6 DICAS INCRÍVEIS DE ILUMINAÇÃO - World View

Bora conhecer 6 tipos diferentes de uso para o softbox. Se você está notando uma diferença de iluminação desse vídeo do canal para os demais, é porque nesse eu fiz a proposta de estar usando apenas este softbox para estar me iluminando, desta maneira como você está vendo. O softbox é um equipamento muito versátil para se ter nas suas produções. E agora eu vou estar dando 6 dicas de usos diferentes para você aplicar no seu softbox.
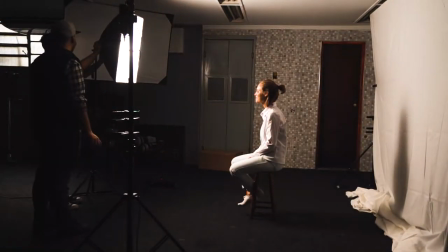E a primeira iluminação utilizada foi a iluminação flat,
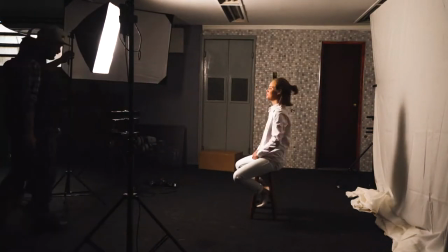onde deixamos o softbox apontado de frente para a modelo, de forma a não deixar sombras pelo rosto dela.
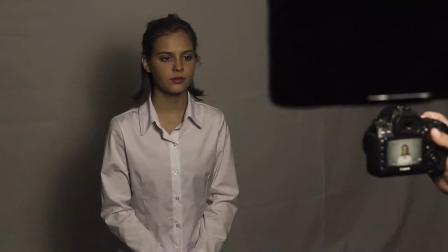Ainda colocamos o difusor para deixar essa luz bem mais suave.
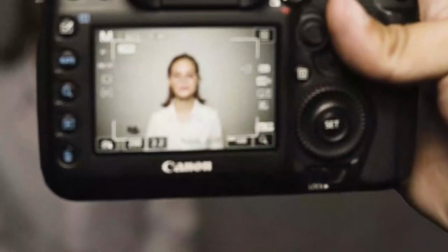Essa luz é bem utilizada para comerciais, novelas, onde se quer ter uma imagem bem soft da modelo.
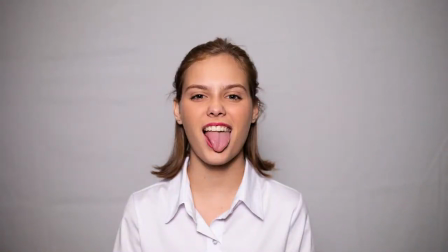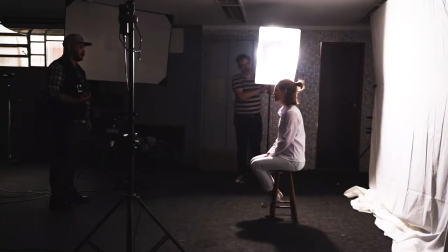E a segunda iluminação que utilizamos foi a iluminação dramática,
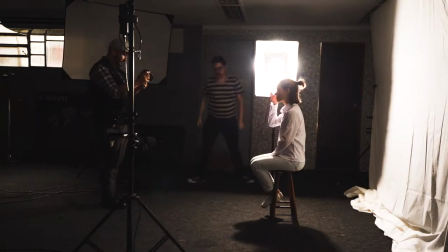aonde apontamos o nosso softbox a 90 graus da modelo,
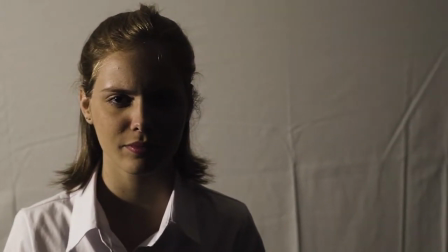sem o difusor para deixar uma luz bem dura entre a área com sombra e a área iluminada.
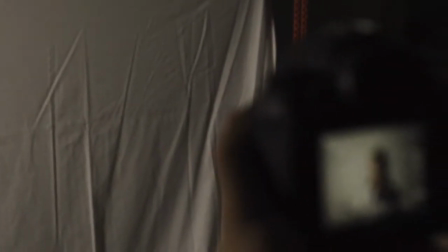Como o próprio nome já diz, essa luz fará evidenciar o drama e a dor numa cena.
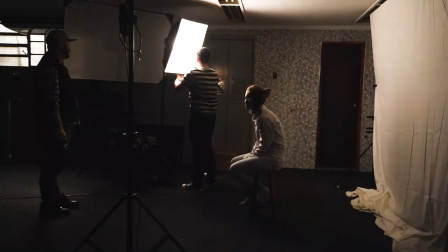A quarta iluminação utilizada foi a iluminação loop, ou 30 graus.
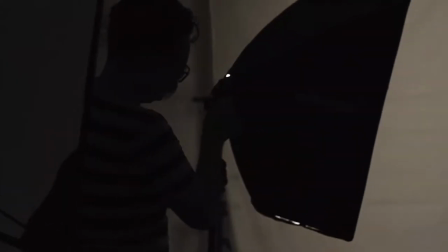Posicionamos o softbox com o difusor a 30 graus da modelo.
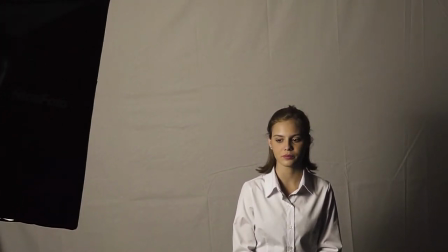Dessa forma, ele vai deixar o rosto dela iluminado, mas ainda assim com uma área lateral com sombra, mas uma sombra mais difusa.
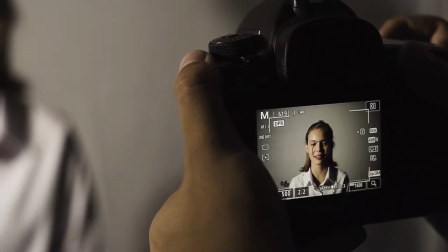Ela é muito usada para dar uma textura e até mesmo uma profundidade de campo para a foto.
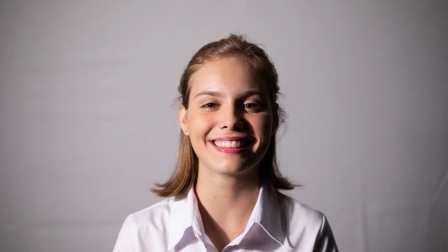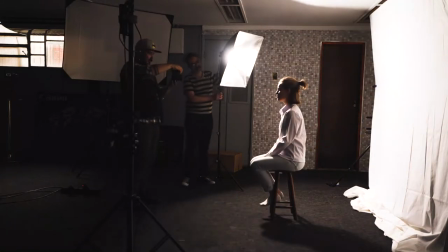Nossa quarta iluminação é a minha preferida.
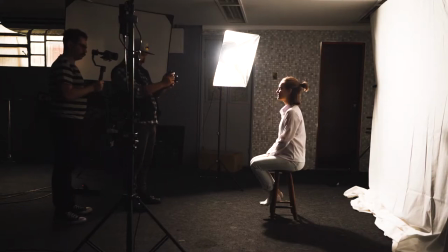Ela é conhecida como iluminação Rembrandt, pelo pintor holandês que utilizava essa técnica nas suas pinturas,
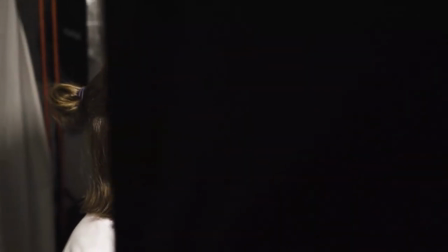onde você aponta a luz a 45 graus da modelo um pouco acima,
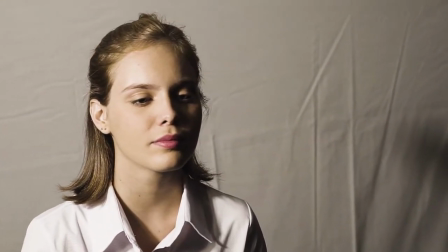fazendo com que na bochecha, como se fosse um triângulo de luz.
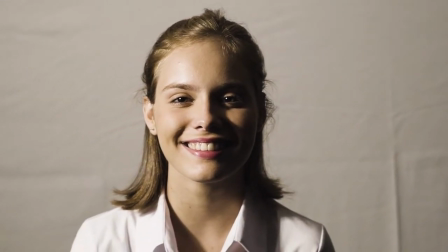Essa iluminação é muito bonita e dá um charme na sua fotografia.
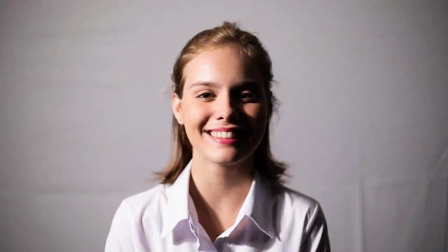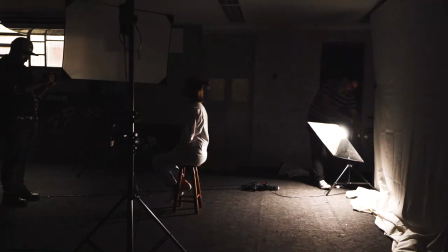A quinta iluminação é conhecida como recorte, onde você coloca a luz principal a fazer o recorte da modelo.
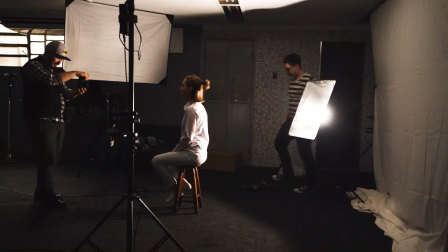Aqui nesse caso, escolhemos deixar a luz a mais ou menos 45 graus atrás da modelo,
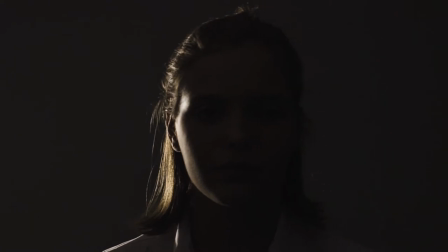mas ela também poderia estar a 90 graus, iluminando só a silhueta.
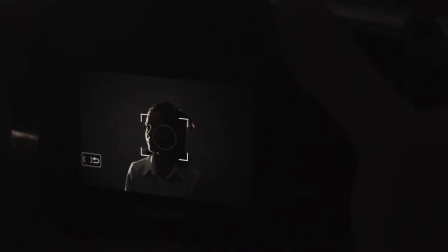Da forma que colocamos, só um lado da modelo teria luz e o resto de todo o corpo e todo o resto ficaria em baixa iluminação.
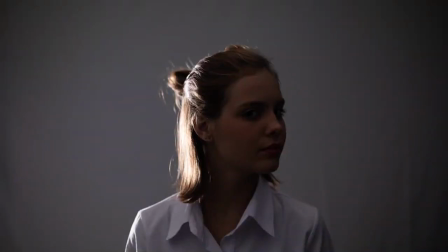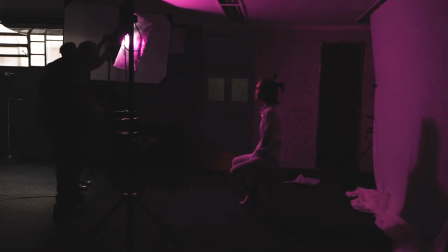O sexto tipo de iluminação não é propriamente um tipo,
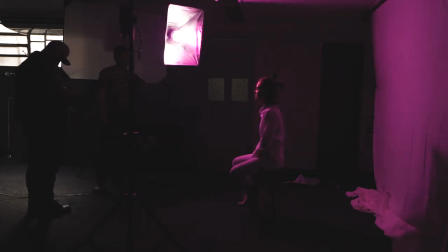mas na verdade uma técnica que você pode estar utilizando para melhor compor a sua cena.
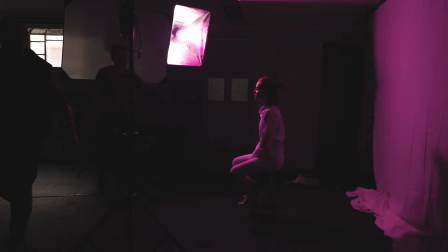É estar colocando uma gelatina na frente da sua lâmpada de LED do softbox para dar um efeito colorido.
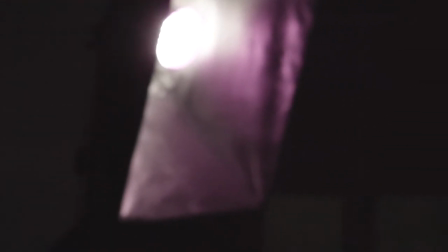Como nesse caso, utilizamos a gelatina roxa, onde ela dá um ar dramático e um ar até mesmo apaixonado para a cena. Você pode brincar com diversos tipos de cores.
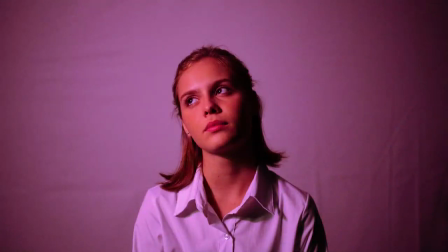E aí, gostaram das nossas dicas? Se você teve alguma dica preferida ou então surgiu alguma dúvida, deixe aqui embaixo nos comentários. Não esqueça seu like e se inscrever nos nossos canais. E nos acompanhe também nas nossas demais redes sociais, Facebook e Instagram. Até o próximo vídeo!